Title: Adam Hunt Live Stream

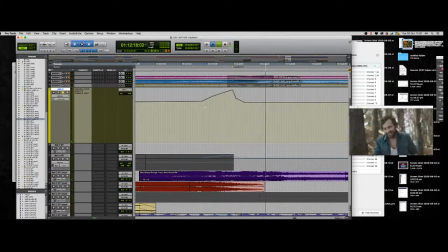1558s
Too much maybe.
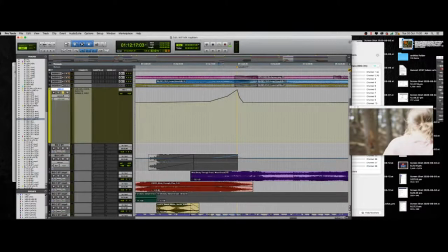1565s
So we've managed to just take ambience and turn it into a panic attack kind of thing.
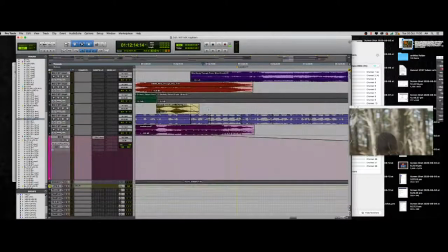1572s
She's becoming super heightened in her surroundings. She's like running away from someone.
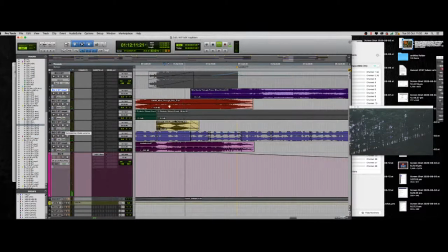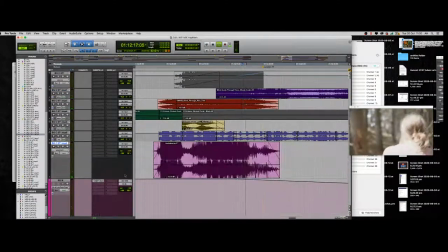1585s
I love the Kookaburras. It's kind of giving me a sense of paranoia.
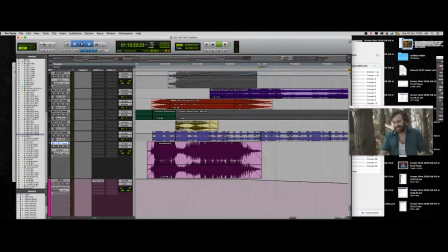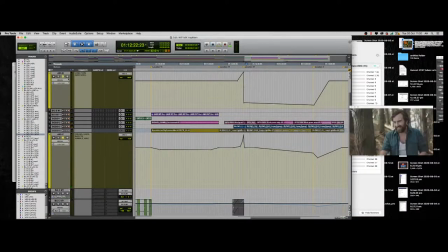1596s
Okay, and then with this one as well.
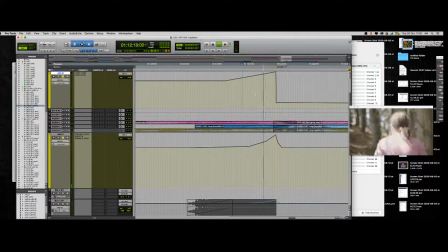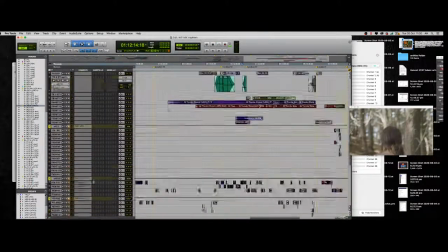1606s
Yeah, we're probably gonna have a whole bunch of music. Internal abstract.
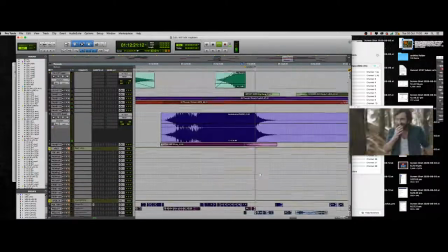1614s
I got your reverby one, that's good. Yeah, that works well.
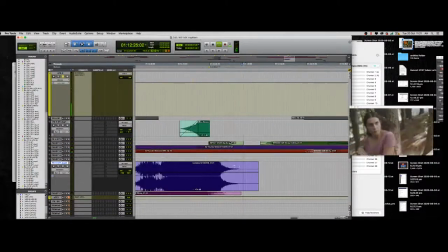1620s
I like it.
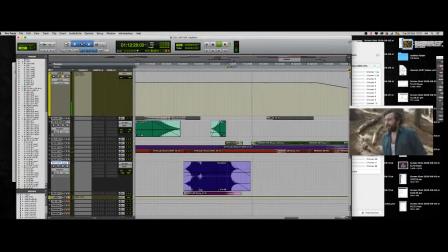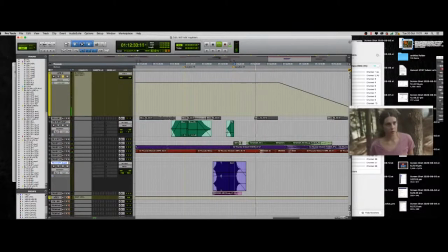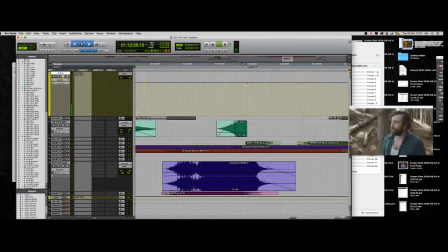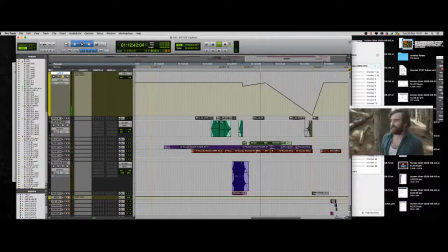1637s
Probably just play that down a bit.
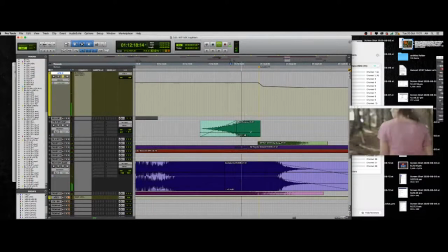Well, I'm not a fan of that one as much.
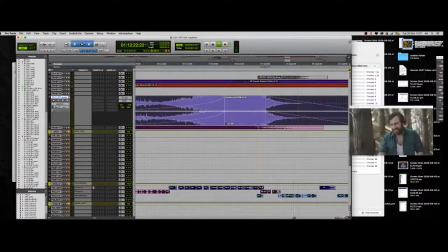1656s
Maybe just more subtle on that.
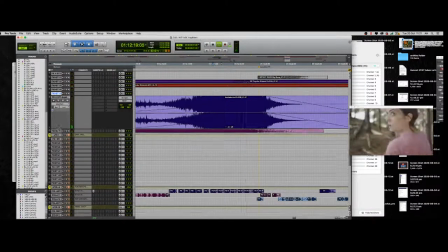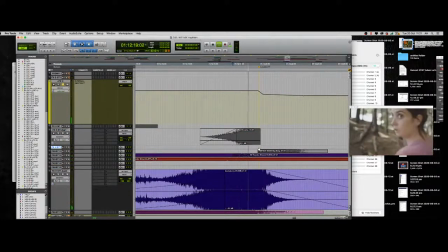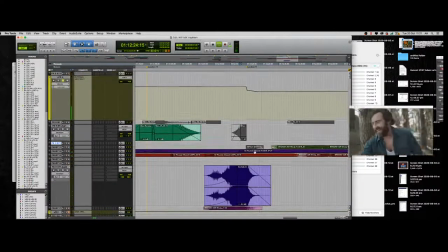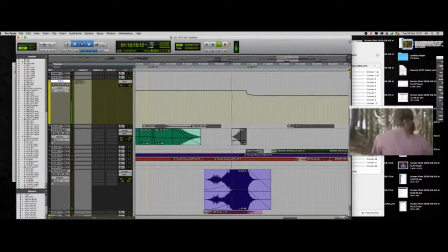1674s
Maybe that's all you need. What do we got? Whoa. Yeah, it's just managing.
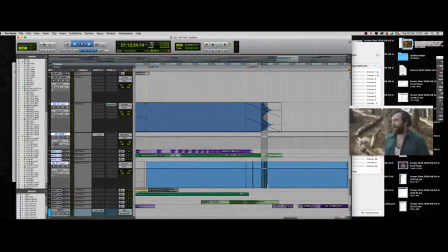1680s
You got heaps of assets, which is good.
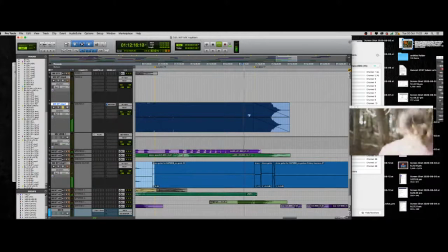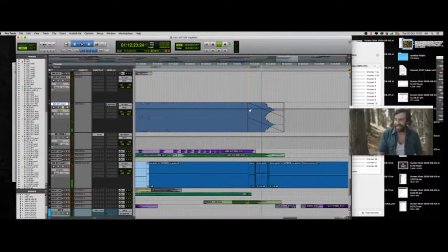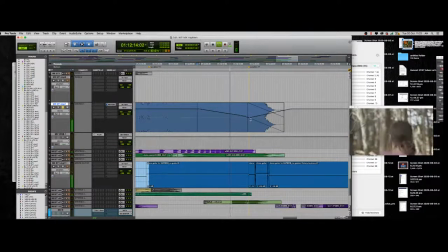Let's go for an ambient swell there. So let's say that's what we're going for. It's becoming heightened. That's going to cut through no matter what.
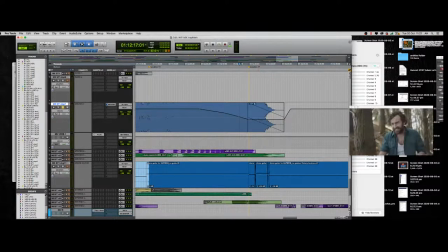1720s
So we're going to get a sense of tense or it kind of feels stasis, like you get being held in unknown a bit. So that works well.
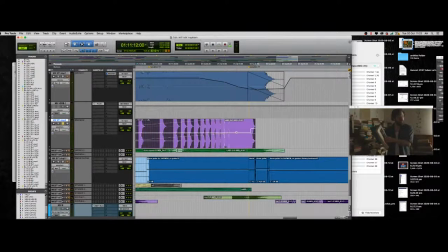1737s
This is the thumpy thumpy.
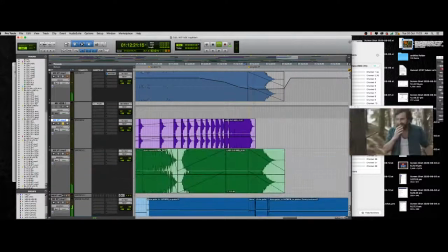1748s
Yeah.
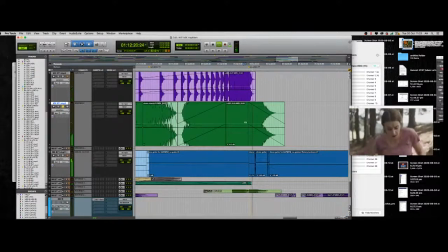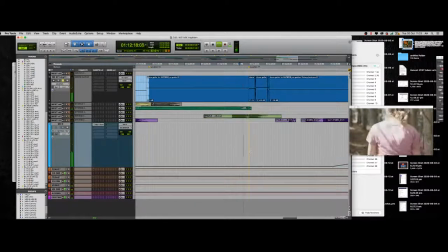1756s
I'm just going to turn these down a bit. See ya. Okay, so this is a good track.
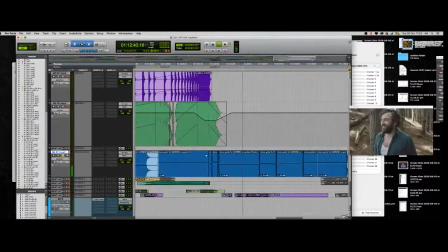1766s
Oh yeah, and we sculpt, but we're not getting.
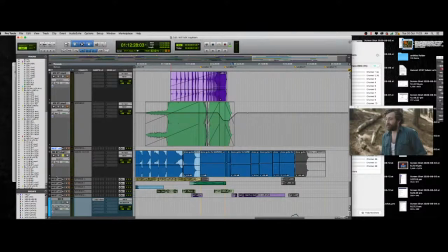1769s
It's not moving much by the looks of it, and so that's where it can become a bit dangerous, maybe.
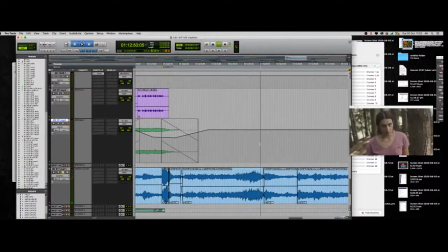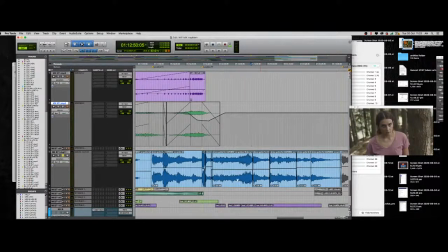1784s
So I think just sculpting that out would help.
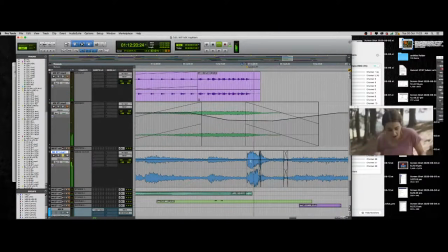Yeah, I mean, it seems like where you're, and it's totally fine the direction you're going, a bit more, it's quite articulated, which is great.